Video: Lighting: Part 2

Now let's move on again to my softest light, which of course is the softbox.
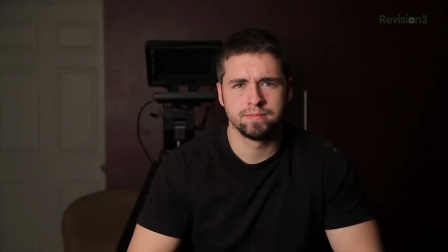[4:16]
With this lovely fella, you get great light wrap, which is light wrapping more around your actor's face for softer contrast. It also makes the skin seem softer, as you can see. It is also a lot more kind to imperfections on your actor's face and hides grease or sweating that your actor may be doing a bit better as well.
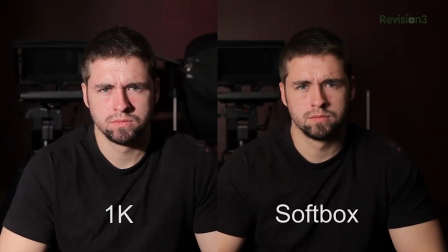[4:33]
As you can see, the shiny spots are a lot less noticeable here than they are with the 1K. This is why Using something like a softbox is great when trying to get a beauty shot from a pretty actress or whatever. So those are the basic looks and differences you're gonna get from some of these more professional lights, and by knowing the quality of light that you're gonna get from each one of these lamps, you're gonna be able to better choose the right tool for the job. I get asked a lot, what is my favorite light? And I mean, I do have some that I use more often than others, but they're all important since each one does something totally different than the other one, which it may seem like a subtle difference, but trust me, once you get into post, you're gonna find out that these are very important differences, and understanding them will be the difference between good lighting and great lighting. A good example of this would be the slight color difference between my softbox and my fluorescent light.
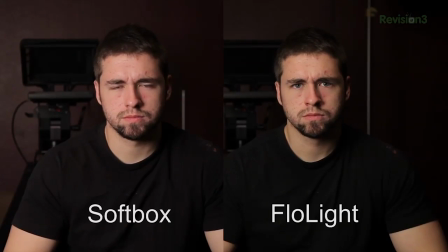[5:23]
When we put them side by side, you can really see how much more green there is in the fluorescent than there is in the softbox. So mixing these two will have some very specific effects. So know what you have before you go into production. We're doing something a little bit different here with our ad this week, something a little more fun.
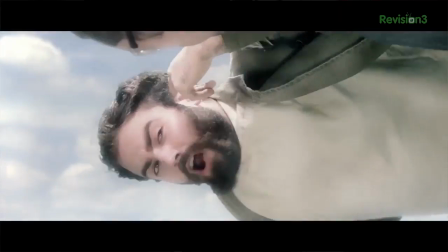[5:41]
If you remember back a few episodes ago, we did a skydiving ad. Well, I thought it would be fun to now show you this ad without any visual effects on it at all. The first reason is because it looks hilarious, and the second is because I want you guys to download this video from YouTube and put your own effect on the ad. Then once you do, upload your version of the ad to YouTube and make it a video response to this video. In 2 weeks, I'm going to pick the best one, and we will show it on the show. As an added bonus, since there are no more scripts, I thought it would be cool also just to give one more script away. So whoever's video I pick to show on the show will also get a free signed copy of the tell script. So download the episode, grab the ad from it, put your own effects onto the ad, upload it back to YouTube, and make it a video response here. I cannot wait to see what you guys are going to come up with. I think this is going to be a lot of fun. But now, here is that ad with no visual effects whatsoever.
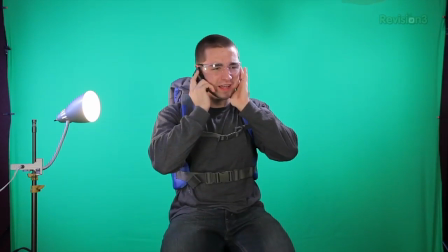[6:36] Yeah, that's great, Jerry. Now all we need is a domain name and web hosting.
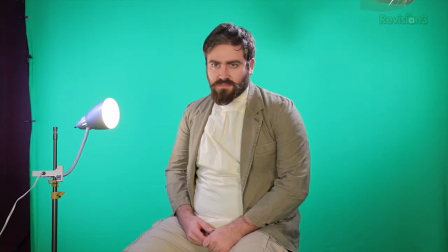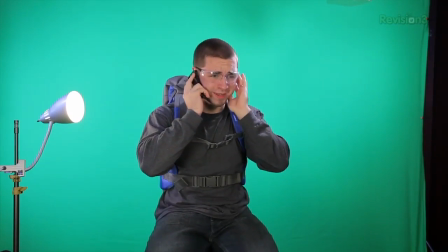[6:46] No. Yeah, I agree. We definitely need something good. Hey, listen, J-Bear, I gotta jump. Yeah, I'll call you when I hit the ground. All right.
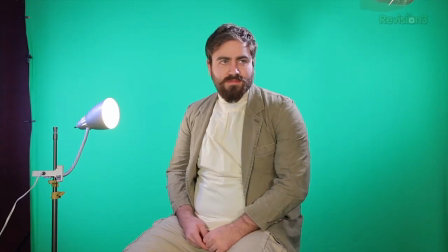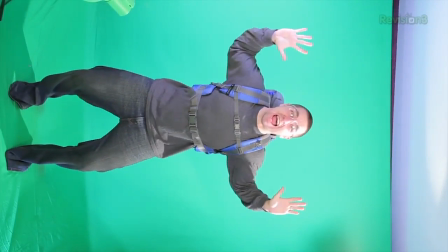[7:08] I'm like an untalented bird!
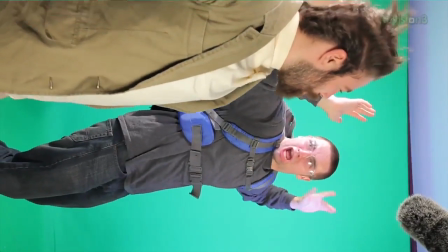[7:14] Hey, guy! You don't have a parachute! Oh yeah! Don't worry about that!
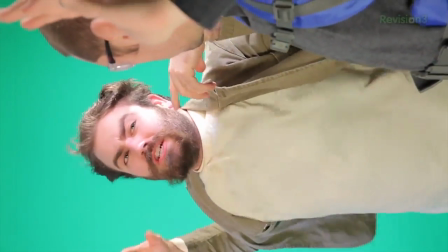[7:19] Like I was saying, I overheard you saying that you need a new domain name and web hosting!
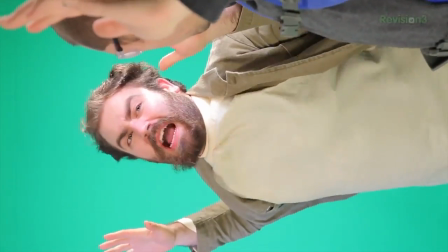[7:25] It sounds to me like you need domain.com! Okay! Hey, man!
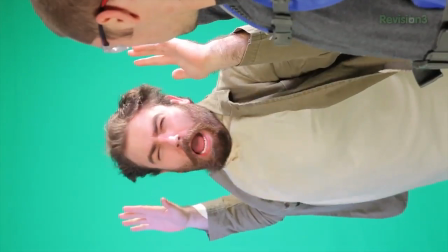[7:31] Listen, you're gonna die! We have to think quick! With domain.com, you can get a new domain name and web hosting without the hassle!
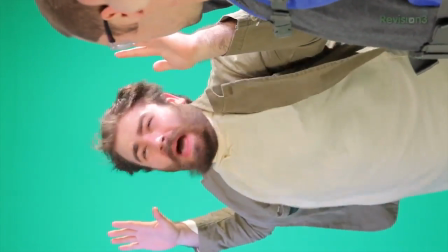[7:39] How would you like a new domain discovery system to help you pick the right name for your business?
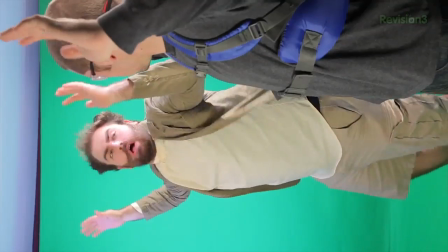[7:45] That sounds great, actually! Well, domain.com has just that.
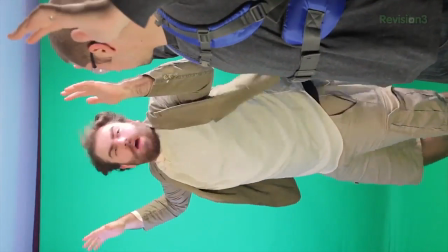[7:50] You put your name in, and if it isn't available, domain.com will give you buttloads of options so you can pick the right one.
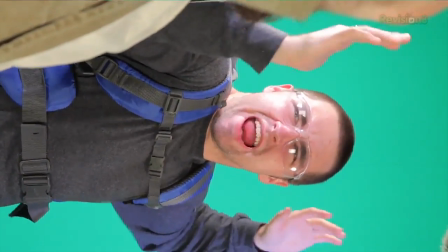[7:57] Wow! It's like a digital domain name expert! Exactly!
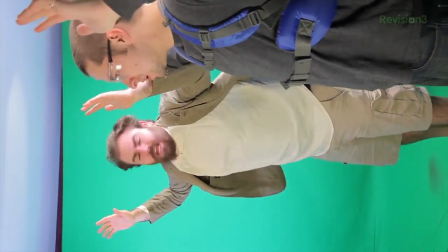[8:01] And if you want 50% off your new domain name and web hosting, just put in the promo code FilmRiot at checkout.
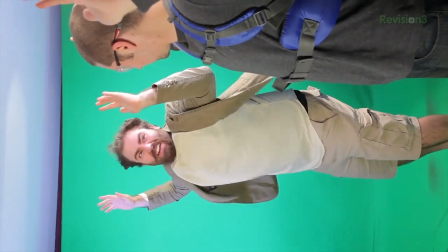[8:09] Domain.com is amazing! It's like a parachute. Not using domain.com must be like not having a parachute!
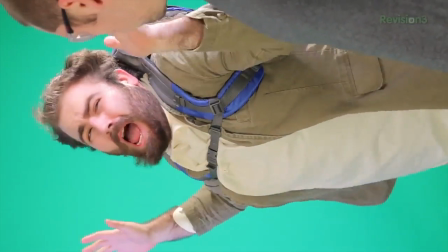[8:16] Scary and doomed! I wouldn't know! What?
Logo. So light modifiers are anything that will change the light you were getting from any of your lamps.
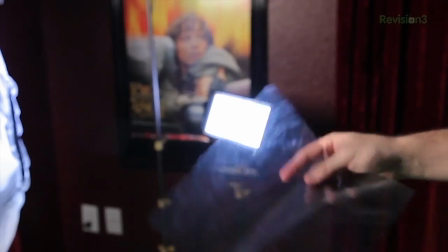[8:36]
Some of the more standard modifiers are ND, which looks like sunglasses in the form of a sheet. If you need to stop down the intensity of your light and you don't want to make it softer, this is what you would use.
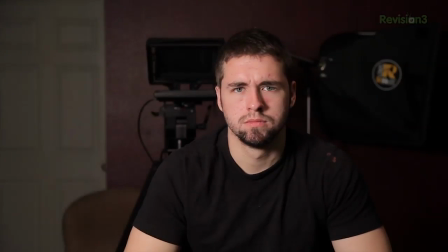[8:48]
Just place it in front of the light and there you go, insta-dim. Now you could just dim the light from a dimmer, which you could do a homemade dimmer, which we showed how to make in this episode here. But the problem with dimming most lights is that you're going to change the color temperature of the light to be a bit warmer, which if that's what you're going for, great, but if not,
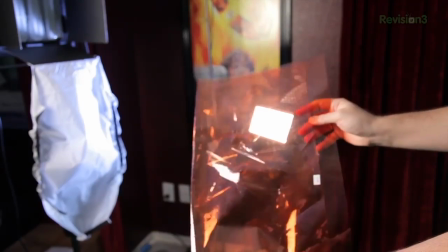[9:06]
ND. Next are some more gels, which these two are CTO, which stands for color temperature orange, and CTB, which stands for color temperature blue. You can use these just to add some blue or orange color into your scene, but what I find myself using them for the most is balancing my light to the correct color temperature for my room. For instance, I have my LED light which is daylight balanced, and as we saw before, if I'm using indoor lighting, all tungsten lighting, and my white balance is set to tungsten, this light will be very,
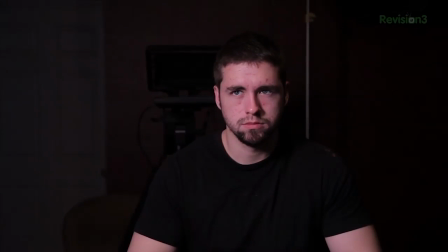[9:33]
very blue. To balance this out, I will add CTO to my light, and there you go. It warms up the lamp so I can now fit it into the scene. And the same is true for a tungsten lamp. If you want to use it daylight balanced, just throw some CTB on it, and there you go.
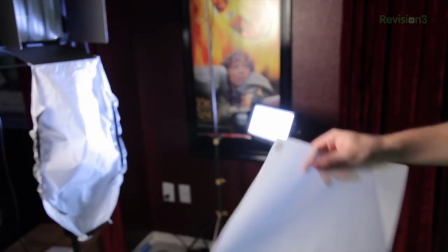[9:45]
Finally, for the gels, we have diffusion. This one works like a diffusion panel on the front of my softbox. So if I have, say, my 1K on the actor, and I just want to soften that light up, I'll throw the diffusion on, and there you go. Now, of course, that was a simplification of all the gels. There are tons of different types of gels in all sorts of colors. And I mean, even within something like the CTB, you have quarter blue, half blue, and full blue, different levels of blue, which is the same for CTO. And both diffusion and ND have several different selections within their family too, but that is their basic use.
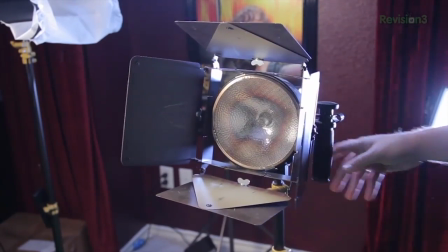[10:17]
Next, we have something that comes right on the light itself, barn doors. I freaking hate when a light doesn't have them.
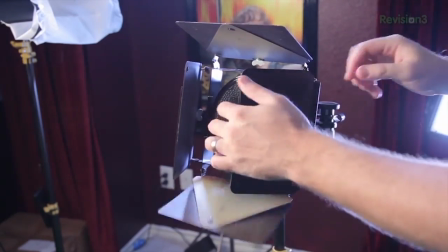[10:23]
They are easily the modifier I use the most. You can use it for practical things like flagging off of walls or other actors,
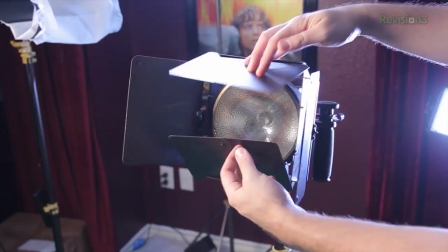[10:31]
but you can also use it creatively for different effects, like pinching the top and bottom of the doors together to create a strip of light across your actor's face. However you use it, it is delightful. Next is black wrap, which is basically non-reflective black tinfoil. The stuff is really useful and a must for any filmmaker toolkit, and it's not expensive at all, so there's really no reason not to get yourself a package of them. One of the main things I use it for is to kill light spill, which is any light that is spilling out of the sides or cracks of your lamp and it's visible in the scene and is unwanted.
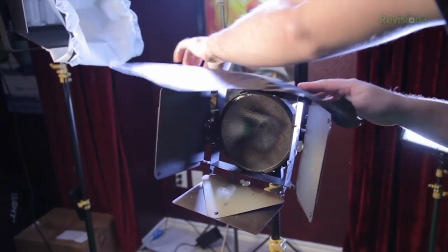[11:01]
All you do is take a piece of black wrap and wrap it around the offending area, and ta-da! No more spill.
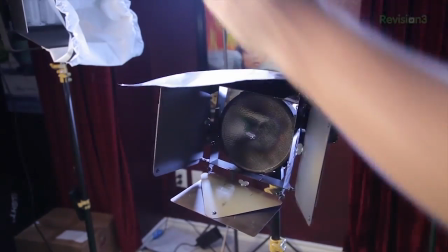[11:06]
I will often also use it as a makeshift barn door for lights that don't have them. For instance, my can lights. You can just get a long piece of black wrap it all the way around the light, and then use that to shape your light coming out of the can light.
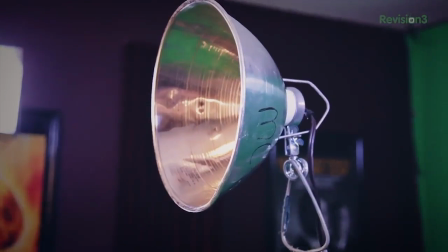[11:19]
And speaking of can lights, let's get into the no budget stuff, shall we?
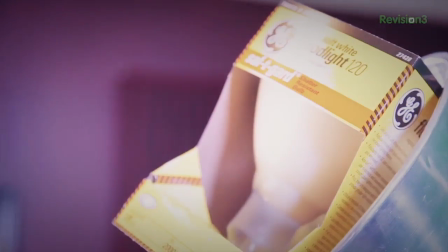[11:22]
The first thing I'm going to show you with the can light is the big soft white bulb we showed last week, which has a very nice warm tone to it, as you can see,
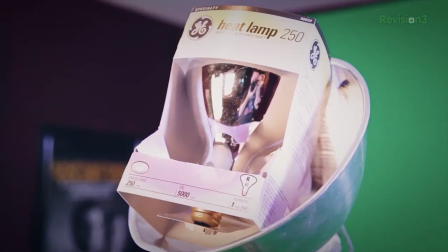[11:28]
and it's a bit softer than an open face light. And then we have the other big daddy from last week, which is the open face version.
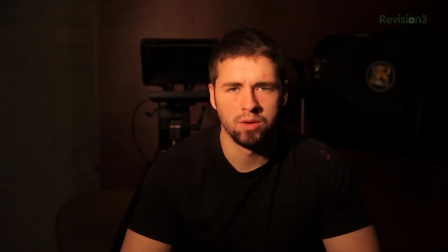[11:34]
As you can see, this bulb is much warmer than the last, and if you see as I move it around, you can actually see little designs in the light, little artifacts. So a good way to clear something like this up if you're getting unwanted designs in your light is just take some diffusion and put it in front of your light.
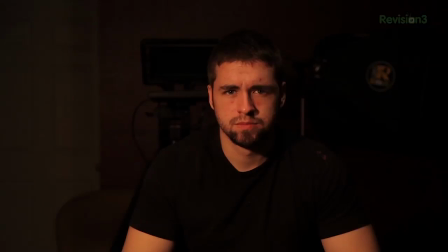[11:48]
It's going to break all that light up and smooth it out, and as you can see now with the diffusion in front of it, moving it around again, you're not getting any of that weirdness. But like I said, the second bulb is much warmer than the first, so if you have your can lights and no gels, by getting different bulbs you can still get great effects.
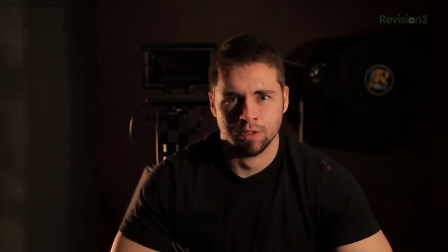[12:01]
For instance, you could put the warmer light behind your actor as a backlight, and then the other one as your key light, and now you have a bit more of an orange tone in the back than you do in the front, and you are now creating some pretty nice color contrast. So even without gels, you could still get creative and get some great lighting. Logo. But there you go, a basic intro into the type of light that you can get out of these and some great lighting modifiers. Now next week we're going to be putting all of this to use and creating some lighting setups of our own. But until then, you can follow me on Twitter if you do the Twitter thing right here. And actually, this is a bit off topic, but we just put up the new episode of our show Variant, which this episode is all about The Walking Dead, and it is a whole lot of